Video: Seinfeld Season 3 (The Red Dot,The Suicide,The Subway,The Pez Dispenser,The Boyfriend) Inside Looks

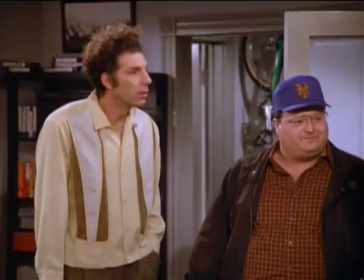Then I turned, and the spit ricocheted off him, and it hit me. Wow.
Tom Leopold, who had written The Suicide previously, was an assassination buff, and when he went to see JFK, he noticed that I was in the movie, and I was playing a character named Numa. And so the serendipity aspect of that added to the mix, and I came back as Newman,
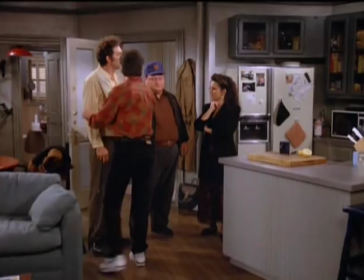uh, doing the same reenactment that I had done in, uh, in JFK.
Kramer, if you'll indulge me.
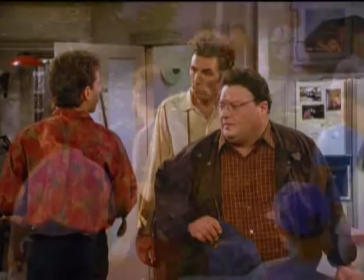According to your story, Hernandez passes you and starts walking up the ramp.
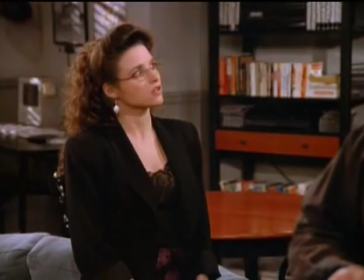Mm-hmm. Then you say you were struck on the right temple.
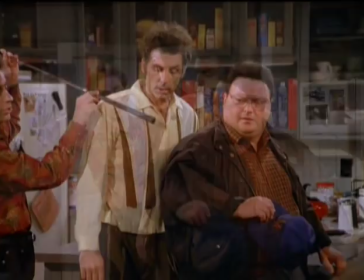The spit then proceeds to ricochet off the temple, striking Newman between the third and the fourth rift.
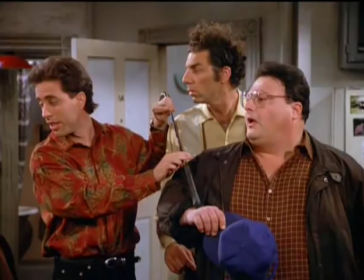The spit then came off the rib, made a right turn, hitting Newman in the right wrist,
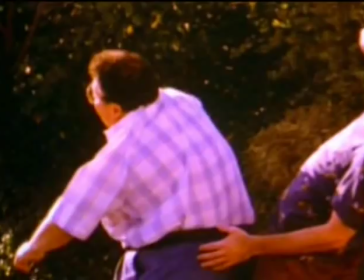causing him to drop his baseball cap.
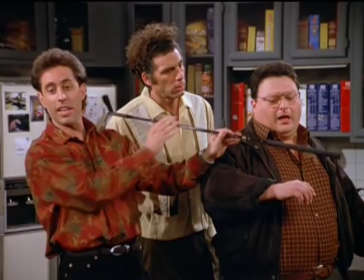The spit then splashed off the wrist, pauses in midair, mind you,
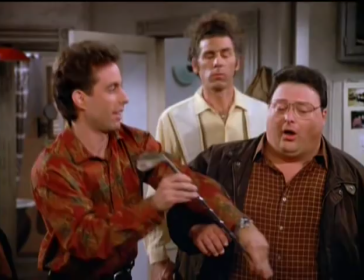makes a left turn and lands on Newman's left thigh. That is one magic loogie.
I do remember doing that scene being one of the most exciting experiences of the series for me, because it was a long, complicated speech, and I was concerned about getting through it and it working. And I remember doing it, and I think it's the first take that's in the episode, because it just flew. and I remember walking out back into the hallway there and just being extremely excited that that speech had gone so well and that everybody got it, you know, because it was a bit of a risk to parody something like that and have people understand it. The audience howled to such an extent that the laughs actually had to be shortened in editing, but as I heard this, it occurred to me that if a comedy show is able to ring comedy out of what is clearly a national tragedy,
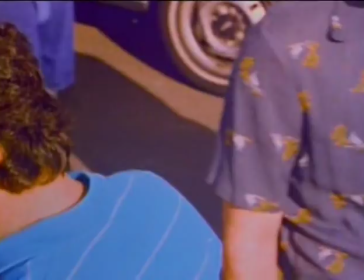that this show had risen to another level. In preparing the scenes for the JFK sequence,
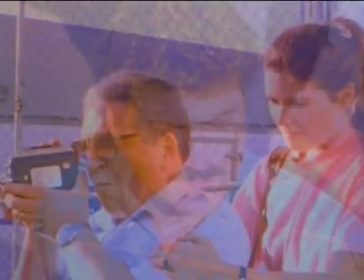we watched the film and staged it in a way in a time frame that matched what Mr. Stone had done.
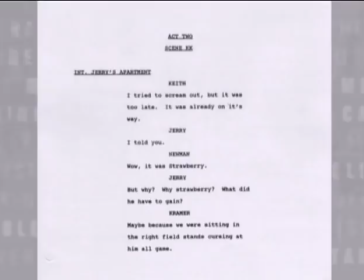When I saw the script on about who the second spitter was going to be, they originally wanted to use Daryl Strawberry, But Daryl had some series of bad publicity. I said, you sure you want to have Daryl do this? And, you know, Daryl's a good friend. And I said, this is, I don't think it's the right time for Daryl to be someone spitting on fans.
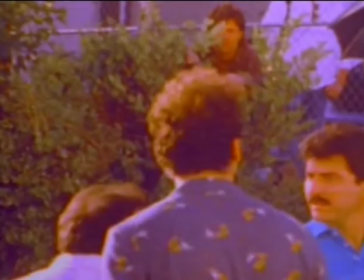Keith Hernandez called Roger McDowell, who was with the Dodgers at that point, to come do this part in the film where he spits on our hero, Kramer.
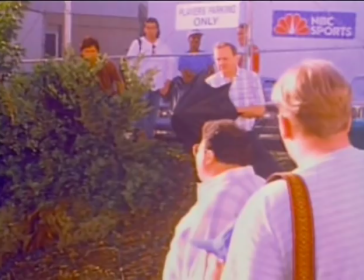In order to make it look like the exit at the stadium, we built a wire fence and put some shrubs in.
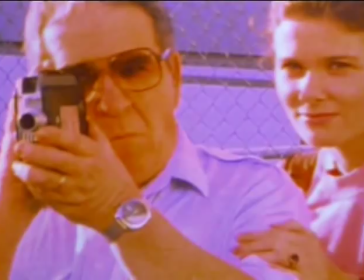To get the reality of the scratchy, grainy footage, we made a positive print from the film and then spooled it out on the ground in the lab.
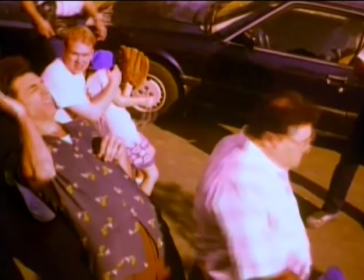And I literally dragged it up and down the hallway to get dirt on it and stamping on it and whipping it around and playing catch with it. And cleaned it off and sent it back through the transfer. And then we overexposed it, added a lot of chroma and worked out beautifully. The moment that everybody talks about in my storyline of that show is when I
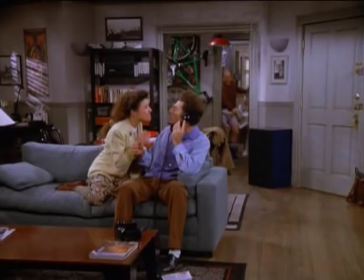come flying out of the bathroom because Kramer's messing up my thing with the latex salesman.
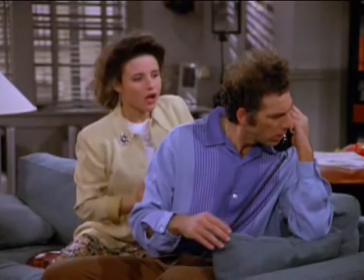And my pants are around my knees, and it was a huge laugh, a huge audience laugh.